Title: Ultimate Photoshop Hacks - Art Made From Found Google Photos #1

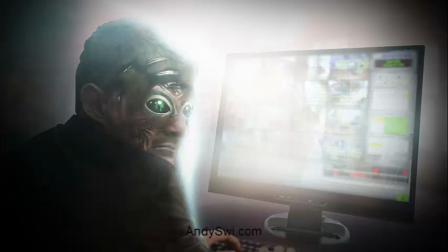What's up, party people? My name is Andrew Swihart. I'm a professional digital artist.
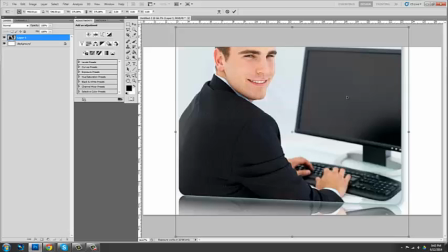I've been doing it for about 15 years now.
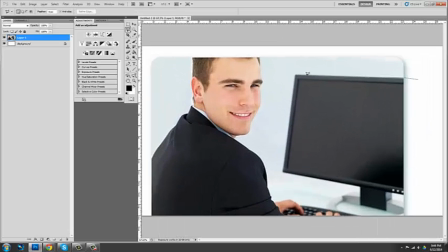I've worked in film and video games and worked on quite a few different things.
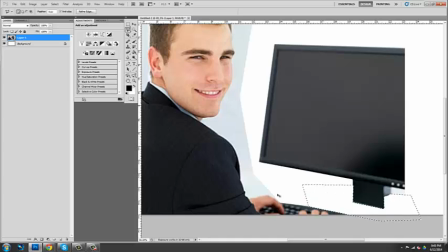What I'm demonstrating to you is a time-lapse that I did just yesterday
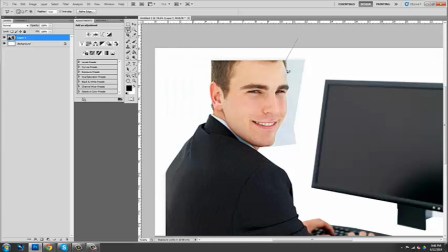of a storyboard that I'm creating for a alien horror film.
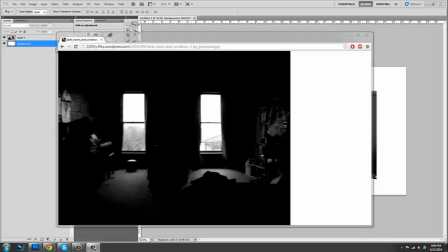A lot of times directors come to me and producers and whatnot, and they don't just want a normal storyboard.
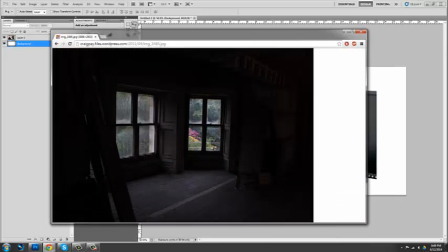They want something that has a lot of color and sensibility to it and atmosphere and whatnot.
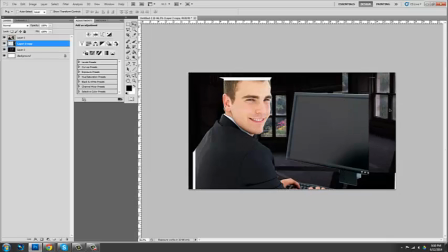So I have to very quickly come up with between 20 and 40 images that help tell the story and the treatment
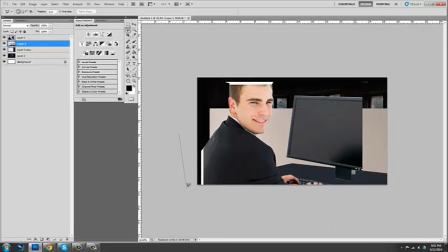so that they can shop it around to the different studios and see if anyone's even interested in making this concept before they spend a bunch of money
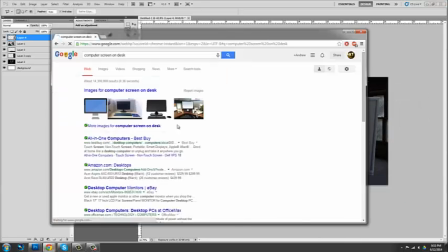writing the script, believe it or not. So, what you're seeing here is me just quickly
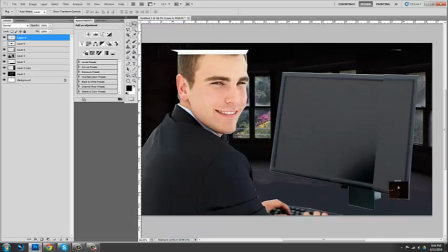scanning through lots and lots and lots of Google images and grabbing various elements that I'm
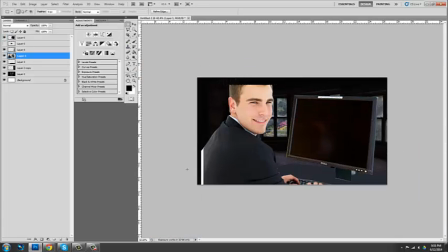cobbling together to create whatever this particular image needs to be.
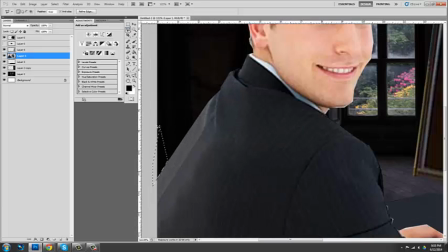Now, this particular image is one of the men in black looking at a computer,
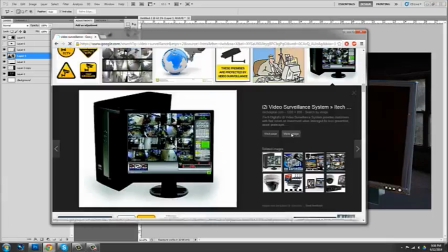which is basically displaying surveillance from all different surveillance cameras.
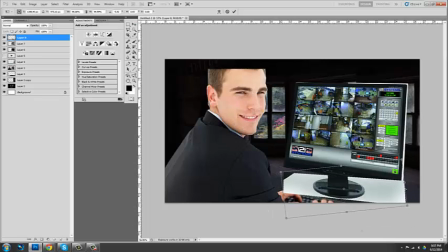So I'm creating the surveillance camera sort of screen and the pedestal very quickly.
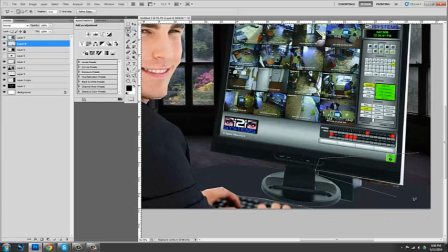I'm using a lot of warping and bending and perspective shifts
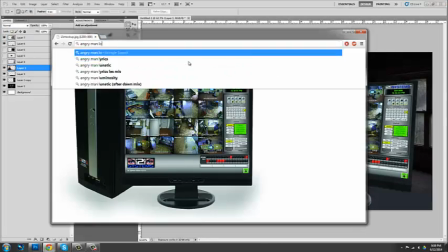and I'm sort of cobbling it all together. I'm leaving in a lot of the mistakes so you guys can see how I don't always...
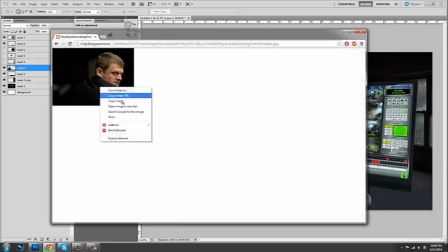The first thing that I drop down onto the canvas isn't necessarily the best thing.
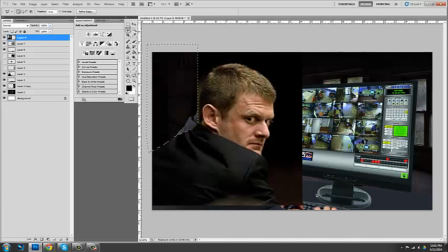Sometimes, you know, it works for a moment, but you know you want to go through and come up with a better element that
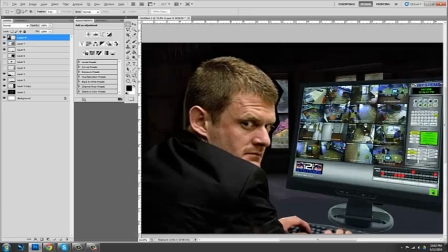looks cleaner or has, you know, more richness to it, more character.
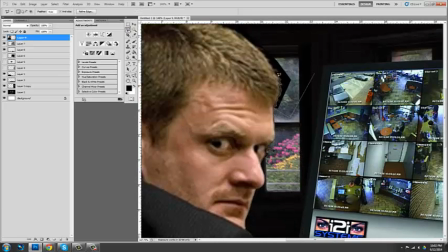Like, I like this guy's face, and he has the right expression.
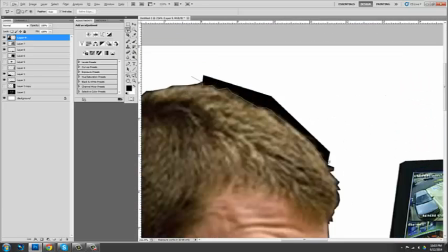He's kind of looking back to make sure no one's watching him, where the other guy just had this big goofy grin.
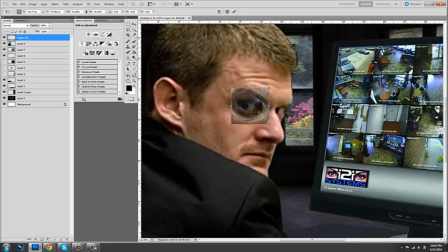And then I'm putting in some alien eyes, because this man in black is actually an alien,
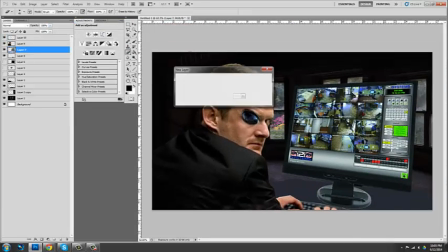but he also needs to look semi-human.
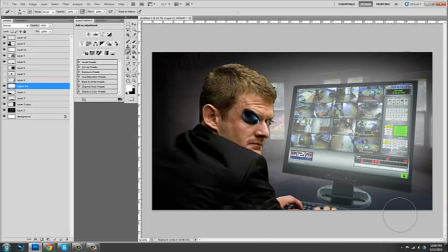I'm adding a little atmosphere here with the white, kind of the light trickling in from the outside, giving the room sort of a presence.
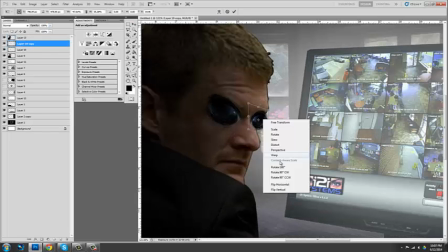And then I'm adding some shadow to him. These eyes, I don't remember if I ended up finishing with these eyes.
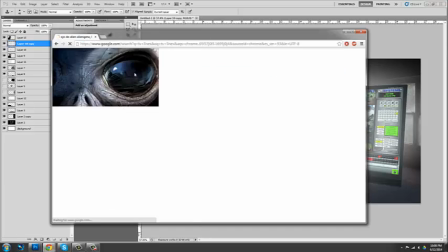I think I kept adding to the face till it was adequate. I typically have to pump these things out pretty fast.
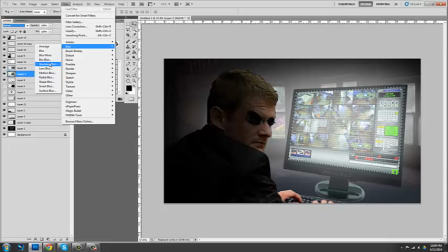I usually do anywhere between, it's a stretch, but anywhere between 4 and 10 a day.
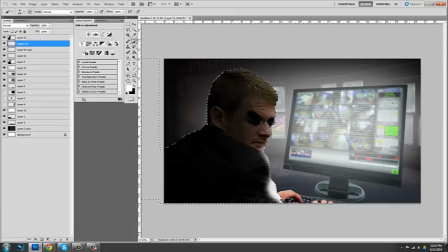And they don't have to be perfect. But what I'm demonstrating here is just my workflow, how I typically do things. I'm adding some light wrap onto his face, so the light from the screen and the light from the windows you can see kind of falling onto his face.
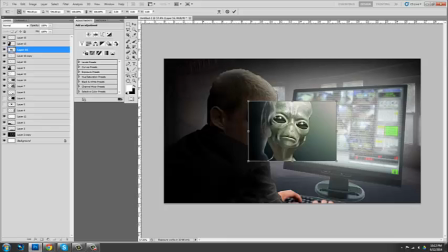I also added some shadow on his back. Here you see me sort of struggling finding the right alien eyes.
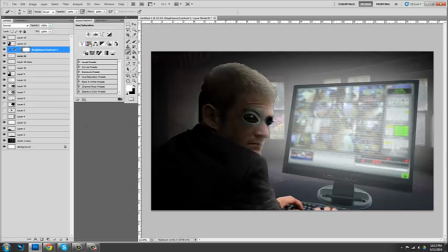Sometimes I'll have concept art. Most of the time I don't. A lot of times I just have to make it all up on the fly.
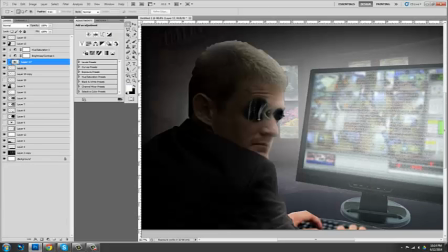I don't necessarily have a 100% vision of what I'm going to do.
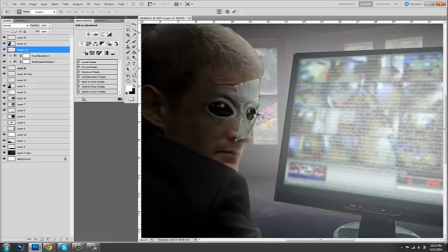Sometimes I'll draw something out, especially like if I have a meeting with a producer. We'll sit down and we'll draw some of these concepts out. But this one right here, I just kind of had a vision in my head.
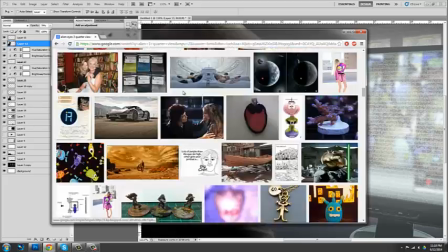And I make sure that it follows certain camera principles, like the rule of thirds, positive, negative space, as I create it.
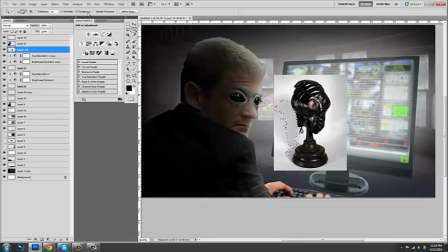I am very good at drawing.
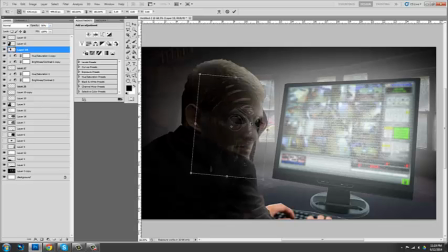It's just that what they're looking for typically and why they come to me is they want something that's more than just a drawing. They want something that could almost be a photograph if given a little more love.
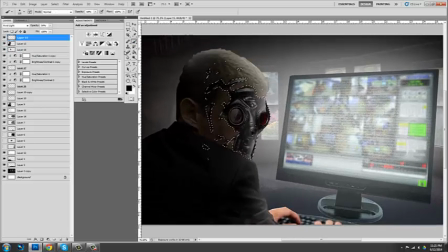So what you see here is me creating something that could
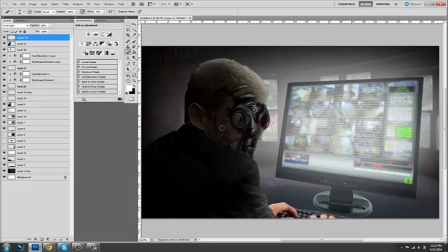take the place of what will ultimately be a photograph with some CG and compositing and color correcting on top of it.
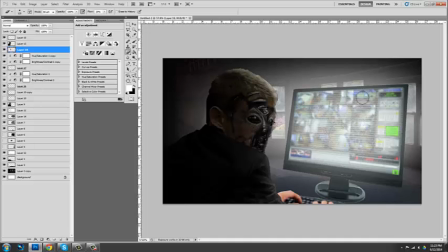Maybe even a green screen background. So here I'm experimenting with making the guy's face look a little more unique. Like he's a human with his... Maybe he's got a human skin and he's like an alien underneath.
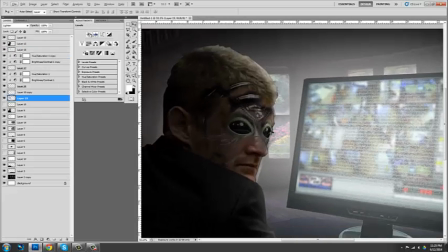He's trying to camouflage who he is. Or what's hilarious to me is a lot of times these jobs that I get,
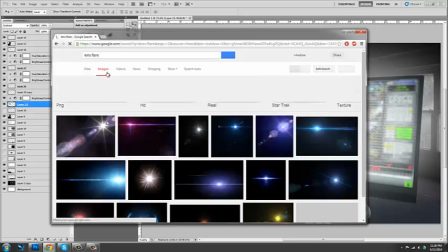there's really, they're not sure exactly what the story is.
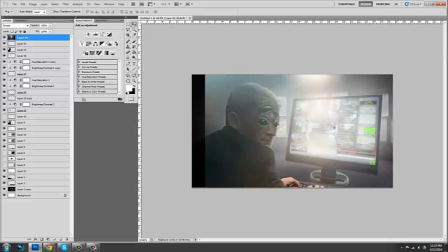So, like this guy, for example, there's actually several different possible story arcs.
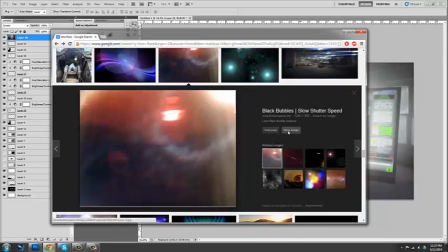So, I don't know if he's going to be a human or an alien. They weren't sure when we had our meeting, so I don't even know.
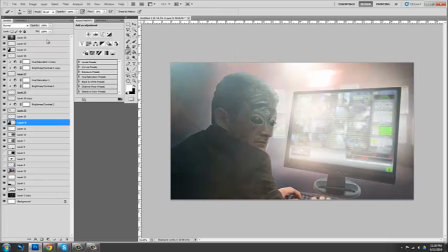Here I'm adding lens flares at different depths throughout my layers to create mood and atmosphere,
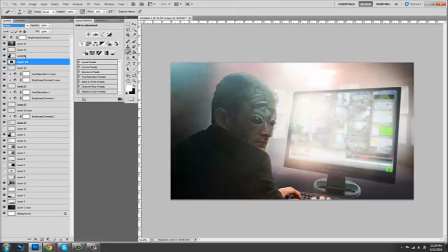kind of like the light coming in and playing tricks on the lens, because ultimately this will be filmed with a camera. Here I'm adding some eyes. Sometimes what'll happen is an image like this, even though the alien isn't what the art director ultimately wants,
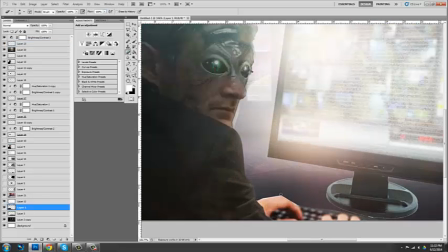will help convey the story well enough to where this will end up hanging on the director's wall or the
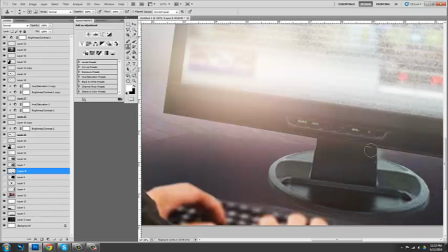art department's wall for the remainder of the film or the production of the film,
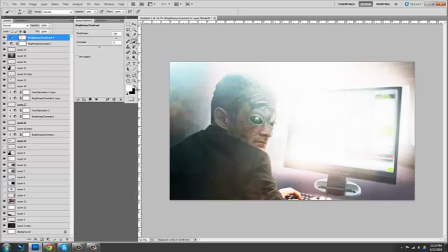but they're still massaging how the alien face will look, and ultimately it won't look what I came up with.
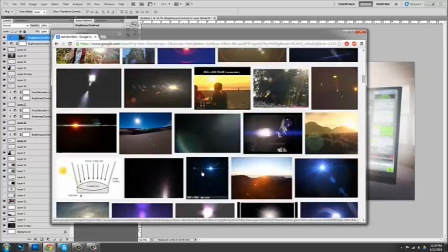The art director will step in, and he has a particular vision, and him and the director go out to lunch and have coffee and
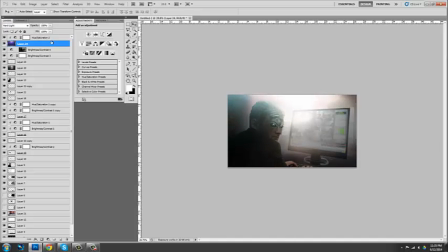chew the fat for a while until they come up with something that they really want. And occasionally, and when I'm doing this particular type of work, this
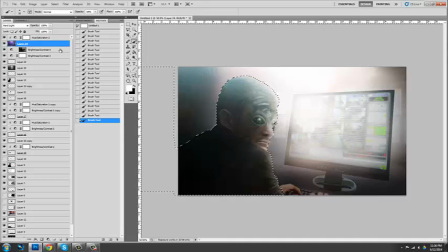storyboarding work, they'll come back to me, but most of the time they won't. They'll just put it straight into the previs, which is after what I do.
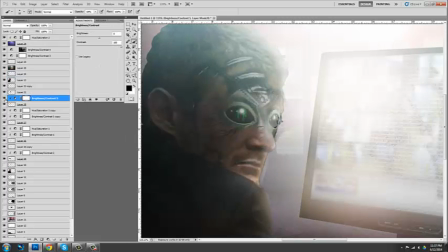And by that time, the story's starting to solidify anyway. This is mainly pitch work.
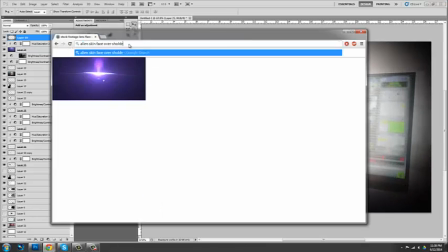So here I'm adding some vignetting. I've added a lot of lighting. What is the next thing that I added?
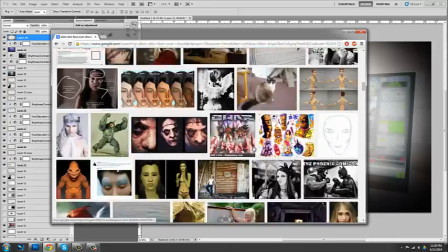Oh, yeah, I wasn't quite happy with the face. I wanted something that had a little more kind of
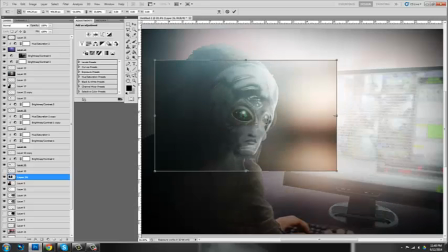resolution to it. And I ended up finding that face, and I didn't like it.
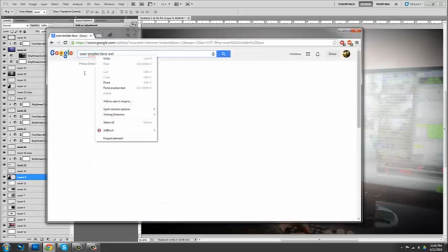I wanted something that had, like, texture, like skin and tendons and something with a little more, like, the skin of an animal.
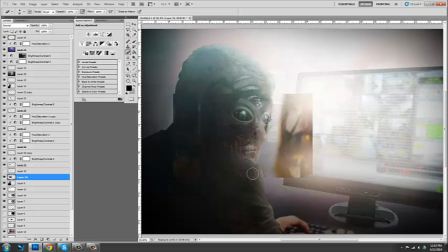And I ended up going with that. And then I just dropped it on. Sometimes I'll transparency a little bit while I scale things.
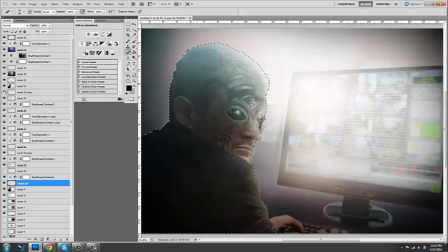And then go in with a doge or color and contrast layer.
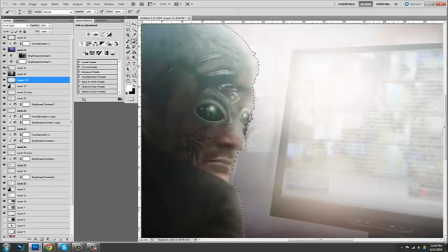And then help sort of like bring up the lights and darken the darks. So you can see here, like as a reveal, if you were to see this guy as we pull away from the monitor,
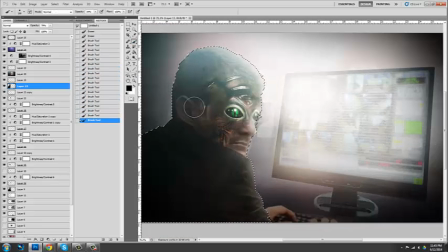you would be startled to realize that he's not human after all. He's an alien.
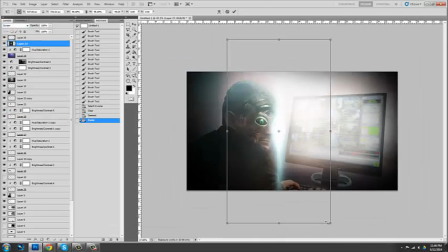Vignetting and lens flares are two very important things, along with any kind of lens effects, glows, things of that nature. That you'll just find more. I like to use it. You'll find it a lot in my artwork personally.
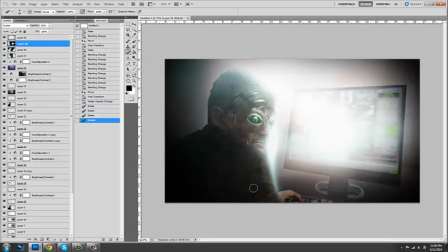I know there's a lot of concept artists that don't do that type of work, or they don't like that aesthetic.
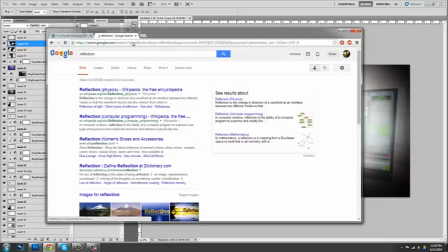Me, I personally do, and the people that do like that come to me. So it's just a taste thing.
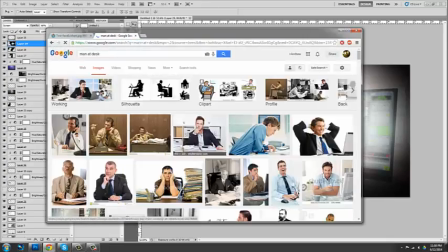It's just whatever you want.